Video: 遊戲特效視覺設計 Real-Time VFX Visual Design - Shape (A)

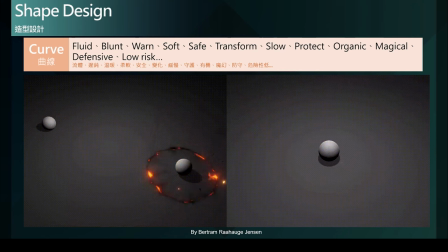19:42 它本身就是一个流体它就是一种流体流体的特殊性就是它的变化性很高
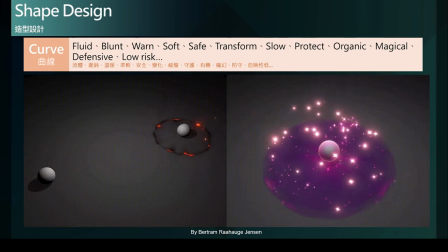19:49 那流体给人的感觉当然就是比较流动性
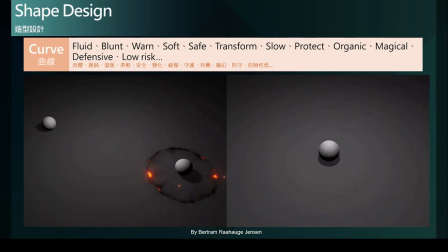19:52 比较柔软这样子的一个视觉表现所以采用曲线的造型设计是再恰当不过另外呢这个火球去命中敌人之后命中目标之后所形成的高温燃烧的效果
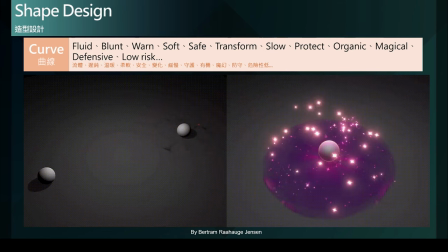20:08 来造成伤害而高温这件事情我们可以透过曲线的一个造型设计来传达这样子比较抽象的温度的一个概念给玩家
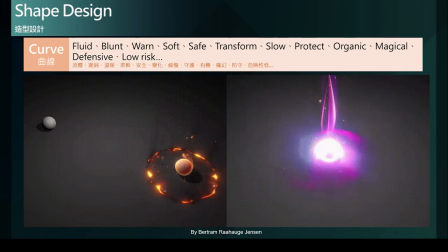20:21 所以利用曲线呢在这里我们呈现出了这个物质本身的流体
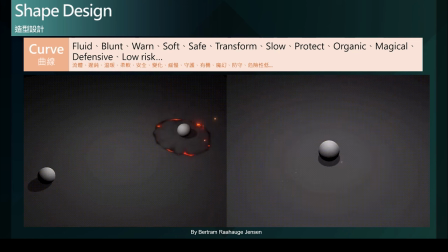20:27 它的本身的本质的特殊性以及它所产生的结果所带来的高温燃烧的这种视觉感受这样子的一个概念
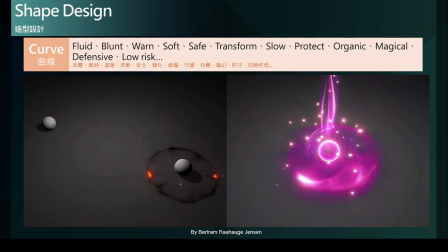20:42 另外我们在右边可以看到一个比较魔幻效果的回复技能的表现
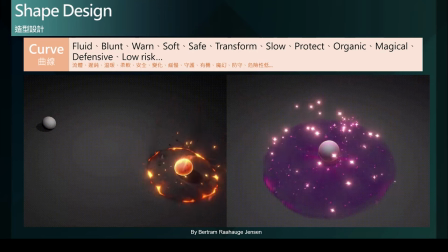20:50 既然它是一个回复的效果那我们也是可以透过曲线带给人温暖守护或是安全
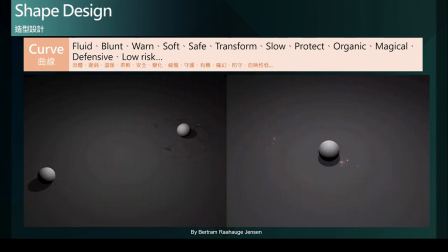20:58 去保护性的一个概念来传达你接受回复这件事情另外我们在视觉设计上希望透过一个比较奇幻的
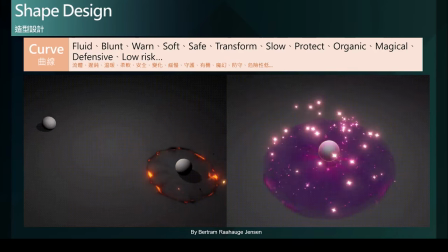21:12 一个能量的输入的方式来实现玩家的回复这件事情
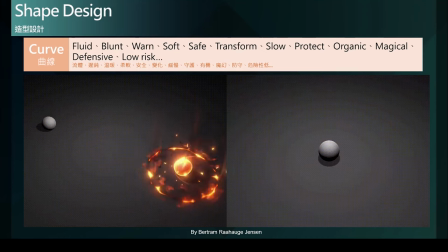21:20 所以在视觉表现上也就是使用魔幻的曲线来进行整个造型的设计我们可以看到有很多曲线柔软的曲线来呈现这个能量的进入
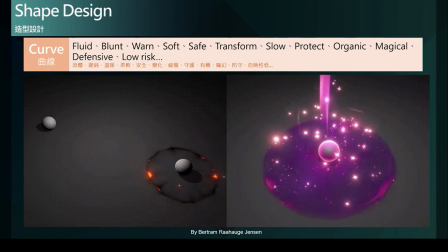21:33 然后以及流动那这样子的流动曲线流动的效果
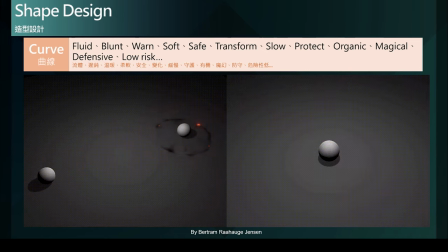21:38 也就带来很好的魔幻的视觉感受那这以上呢
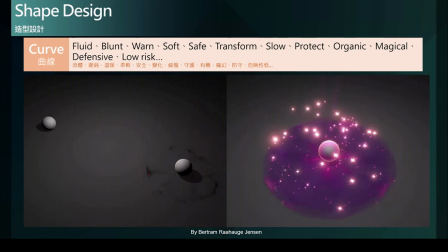21:44 就是非常良好的范例透过曲线的视觉语言
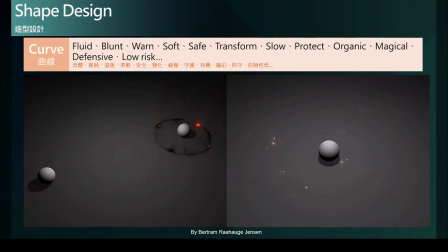21:49 来契合我们想要传达给玩家的视觉主题
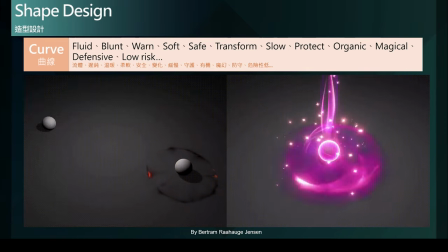21:54 甚至是功能表现那这样子的运用呢
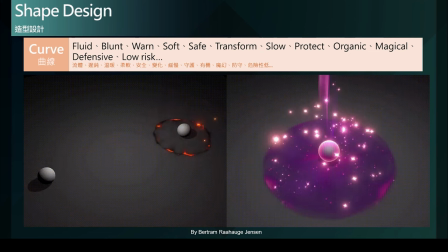21:59 就会是一个非常好的造型设计的一个结果了
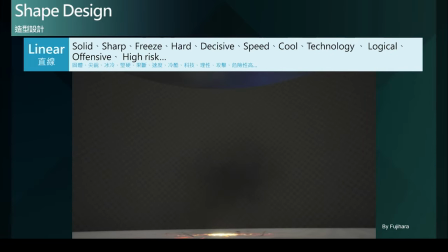22:03 接下来我们来看一组案例分别是利用直线以及曲线来设计相同的主题例如说一个闪电攻击技能
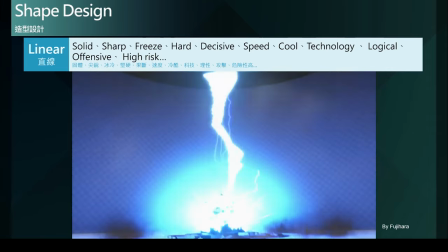22:17 那我们第一个案例呢首先在这里就可以看到一个常见的闪电攻击
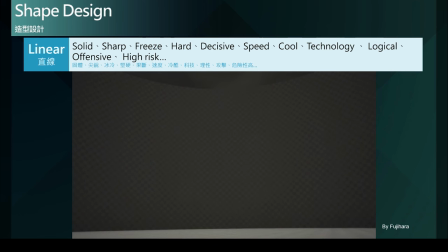22:22 那闪电带给人最直觉的印象就是非常的快速理性非常的果断危险性非常的高的一种物理现象
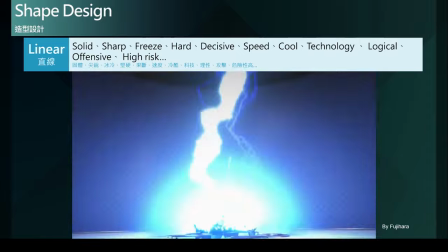22:35 是这样子的一个物质的表现所以我们在闪电的设计上
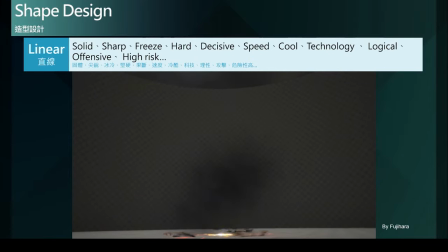22:40 大多也就会采用直线快速转折它的造型
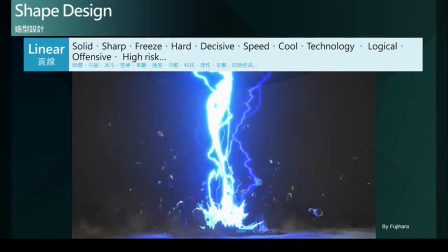22:44 然后快速的变化它的直线的多样性来形成闪电这样子的一个
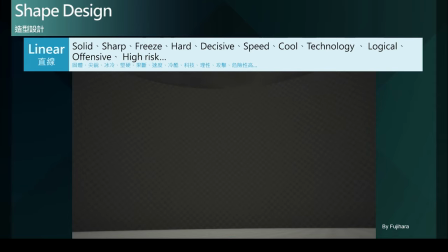22:51 这样子的一个物质物件在我们的特效表现中
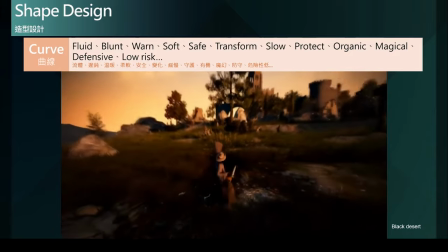22:57 如果换成曲线来设计闪电攻击又会变成什么样呢
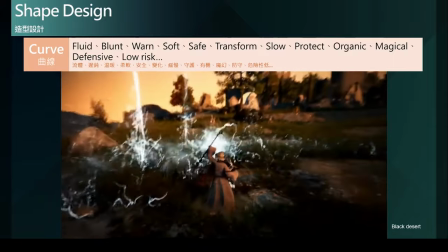23:01 从这个案例中我们就可以看到这是由一名法师所召唤的闪电攻击
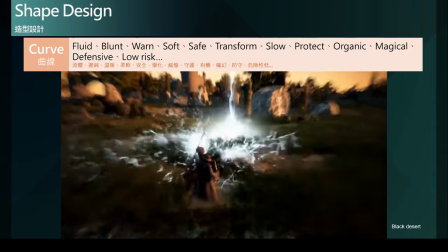23:08 那法师给人的印象也就是魔法 奇幻力量
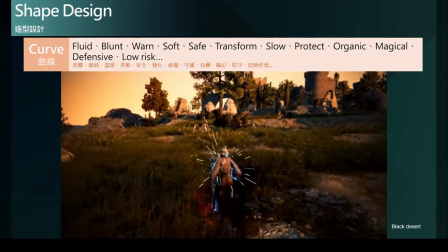23:14 这样子的一个概念所以利用曲线造型来设计这一组闪电
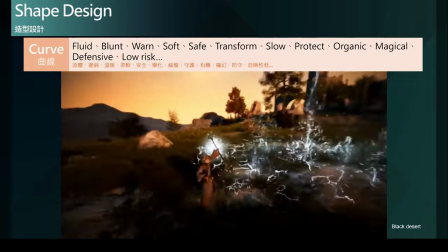23:20 也就显得非常的合适那我们可以看到有别于三个案例
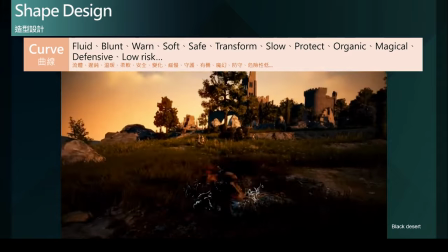23:25 自然界的闪电常见的闪电概念攻击
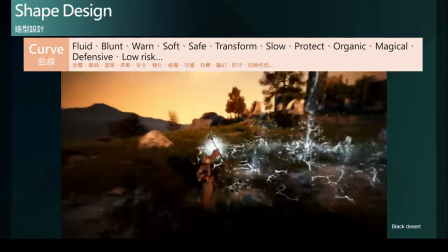23:30 所呈现出来的速度感尖锐感或者是高危险性
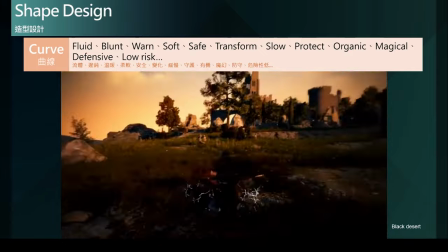23:35 在这边又是另一种不同的语言表现
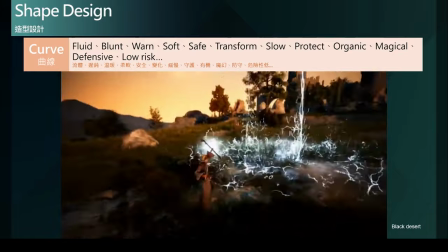23:39 利用曲线我们这里的闪电变得更加具有魔幻的感觉
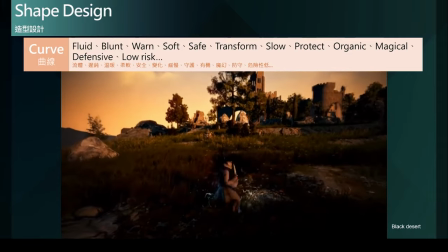23:45 因为它有更多的扭动更多的一个造型上的一个变化性
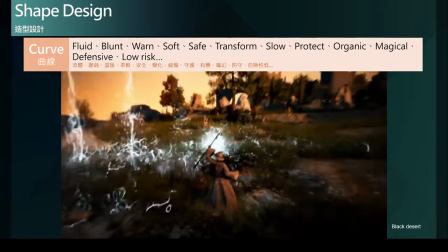23:52 我们可以看到这些造型的变化性都大大的帮助
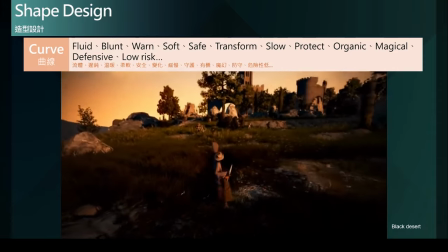23:56 魔法或魔幻这个概念的一个传达
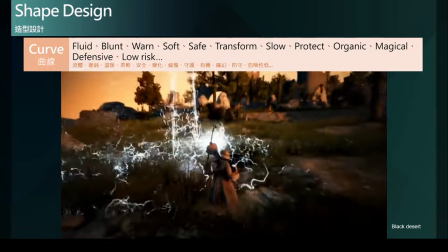24:02 所以透过以上这两个案例虽然都一样是闪电攻击
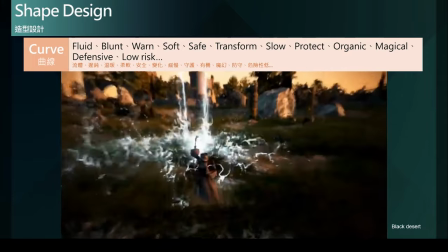24:07 但是因为采用了不同的造型语言来设计这个技能特效
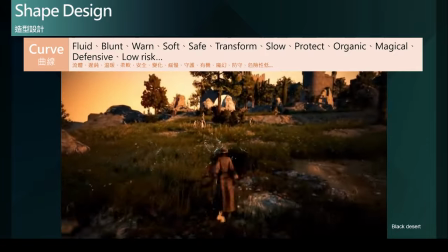24:14 也就呈现出截然不同的概念给玩家
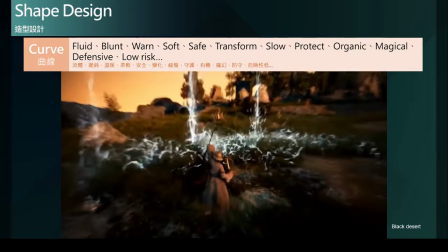24:19 那如何去正确的使用这造型语言来帮助我们眼前的技能或者是角色
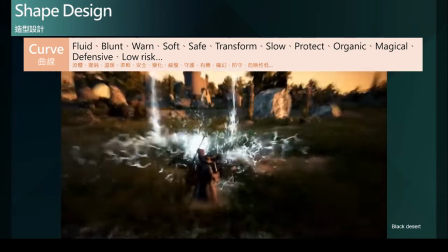24:28 来传达正确的内容或概念给玩家
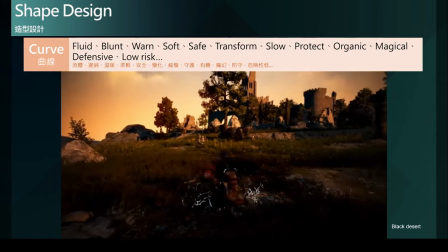24:34 也就是我们身为特效美术必须去思考以及去运用这样子的一个造型语言的概念
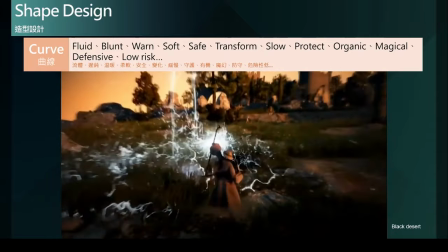24:41 的一个很重要的地方接下来我们来看一个混合设计的概念融合了直线以及曲线的造型语言来设计这个技能那这技能呢要呈现的是具有科幻概念的防护照那其实也是一个蛮常见的效果表现那科幻概念的防护照在这个描述中我们可以得知几个重点科幻那科幻的概念我们可以透过直线的造型语言来传达再来是防护照防护罩带给人的感觉是受保护的安全的那就可以透过曲线的造型来设计那既然防护罩是这整个效果的主体那呈现的是透过科幻的主体所以呢主题会是防护罩所以也就是曲线所以在这里利用了一个球体的形状来作为大整个主要的视觉坚硬来呈现这个防护罩受保护的一个概念来防护玩家免于危险而科幻是属于它的视觉表现算是一个第二层级的一个视觉内容那这个部分呢我们就利用直线来呈现科幻那直线就来构成我们上面所看到的多边形来附着于这个球体上面来传达了这个科幻造型或者是未来感造型的一个视觉表现所以这样子的一个混合设计我们会去区分出谁是主体谁是副主体也就是第二概念造型跟主要概念造型而不会让两者是分别各占据一半那这样子的主题就会显得没有轻重不知道谁才是真正的重点那我们要先抓住整个技能表现的主要概念是什么来去设计它次要概念是什么再把它添加上去所以这是一个非常好的案例去利用曲线来呈现它的主要概念防护罩利用直线来设计多边形来呈现科幻主题来成为次要的视觉主题将两者融合而为一体而就很好的很正确很直观的传达给玩家一眼就认出这是一个来自于科幻近未来的防护罩而不是来自于自然界魔法奇幻的防护罩了
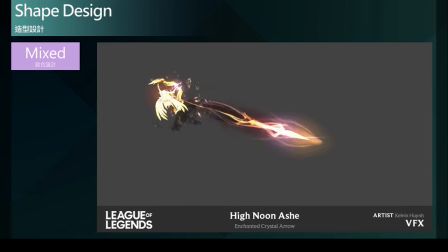27:48 我们再看另一个混合设计的案例这是一个射出魔法弓箭的技能